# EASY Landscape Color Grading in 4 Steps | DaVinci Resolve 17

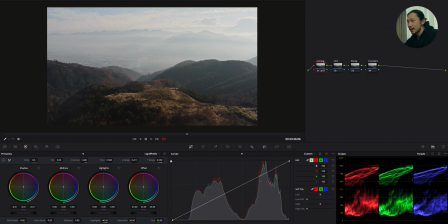Like I said, there is a huge exposure difference between the sky and the mountain, between the highlight and the shadow. So what I did is giving this image a basic contrast so that I can move on to color section. Without a proper contrast, I can't see what's going on in the color. Later, I'll fix a detail in the sky and mountains.
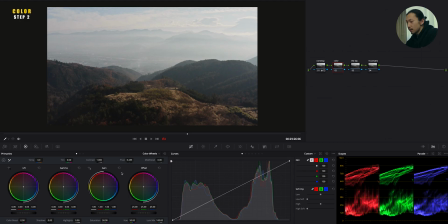Okay, next it's time to paint the color. So first of all, I'm giving the basic saturation to this image, so just bring this saturation up. Usually I do around 80, so I hope this also works on this image.
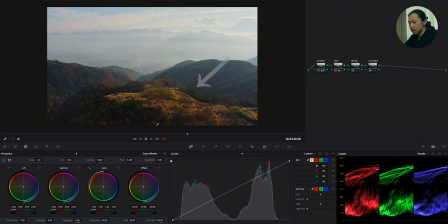I think it's good. So this time I want to emphasize the orange that this mountain has, especially this area. and I want clean white blue for the sky. So start off with gamma. So shift this point to orange side. Just like this.
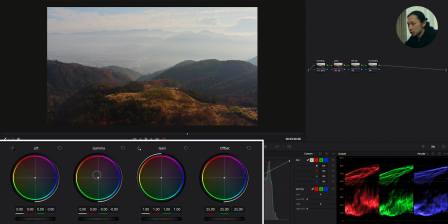It's getting more orange in this image. Okay, I'll stop right here. And moving to gain. So shift this point to green blue side.
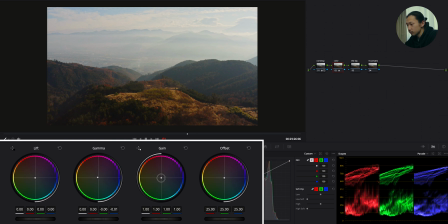Just opposite side of gamma. To get like a green blue sky. But not too much, because if you do too much of, you know, doing this, like the image will lose the orange just like this.
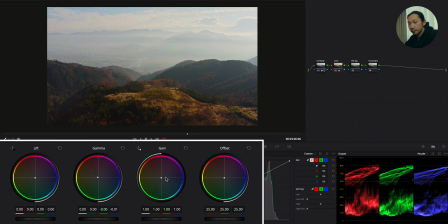So be careful, you know, the amount of, you know, this. Just shift this to green blue side.
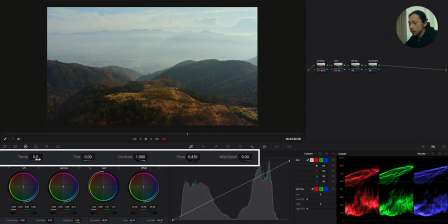Yeah, just like this. And also I'm gonna move this temperature to orange side to emphasize this orange more. So just shift this to right, which is orange. So you get a more orange like this. So I'm going to do like 100.
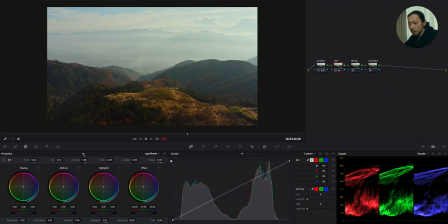Yeah, pretty good. Now we have the base. And after this, I'm using those log wheels to do more detailed and specific color editing. Okay, so shift this mid-tone to orange, maybe a little bit of pink to emphasize those reds.
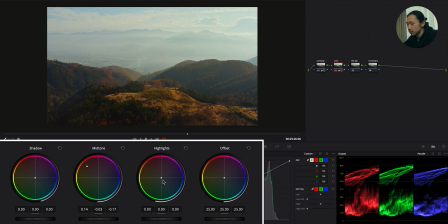Okay, and also moving this highlight to opposite side of mid-tone again. See, the sky is getting more blue. Like, okay, this is before. And as you go to blue side, the sky is getting more clean,
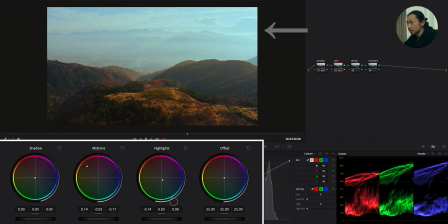white, a little bit green, blue. Okay, look, now mid-tone and highlight, those two have the opposite color, which is making 3D feel in this image. And to give more green to those woods, shift this shadow to green side,
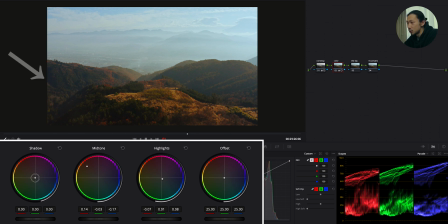but just a little bit, because I'm not doing like a film look like this. I'm not doing like this, it's just a little bit of green. Emphasize the green a little bit by bringing this shadow down to green side.
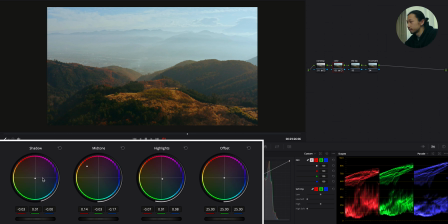Maybe a little bit more. Okay, good. Okay, now the image is getting some vibes. Very good. And this is just an option, but I want to make those reds pop out more.
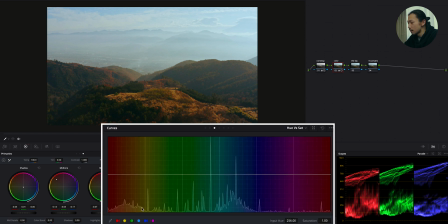So moving to hue versus saturation right here, and I'm gonna make a 2-point on red and yellow like this, and boost both of them just like this. Like, watch carefully around, you know, those yellow, orange, red area.
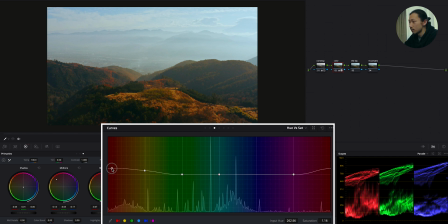So as I boost this point, this area is getting more red like this. But obviously this is too much, so I'm gonna, you know, do like this.
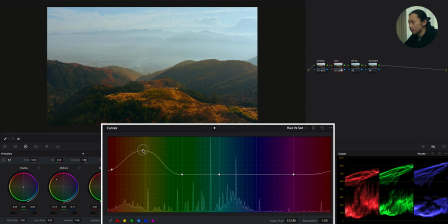Also yellow, as I boost this yellow, this area is getting more yellow just like this. So I'm gonna stop right here. And also moving to hue versus luminance, this allows you to adjust the exposure of each specific color.
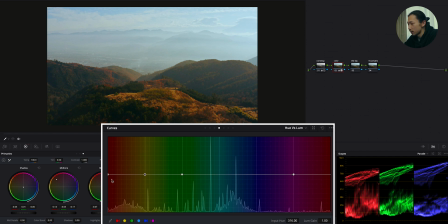So if I, okay, make points on red and yellow, and I'm gonna bring this red down.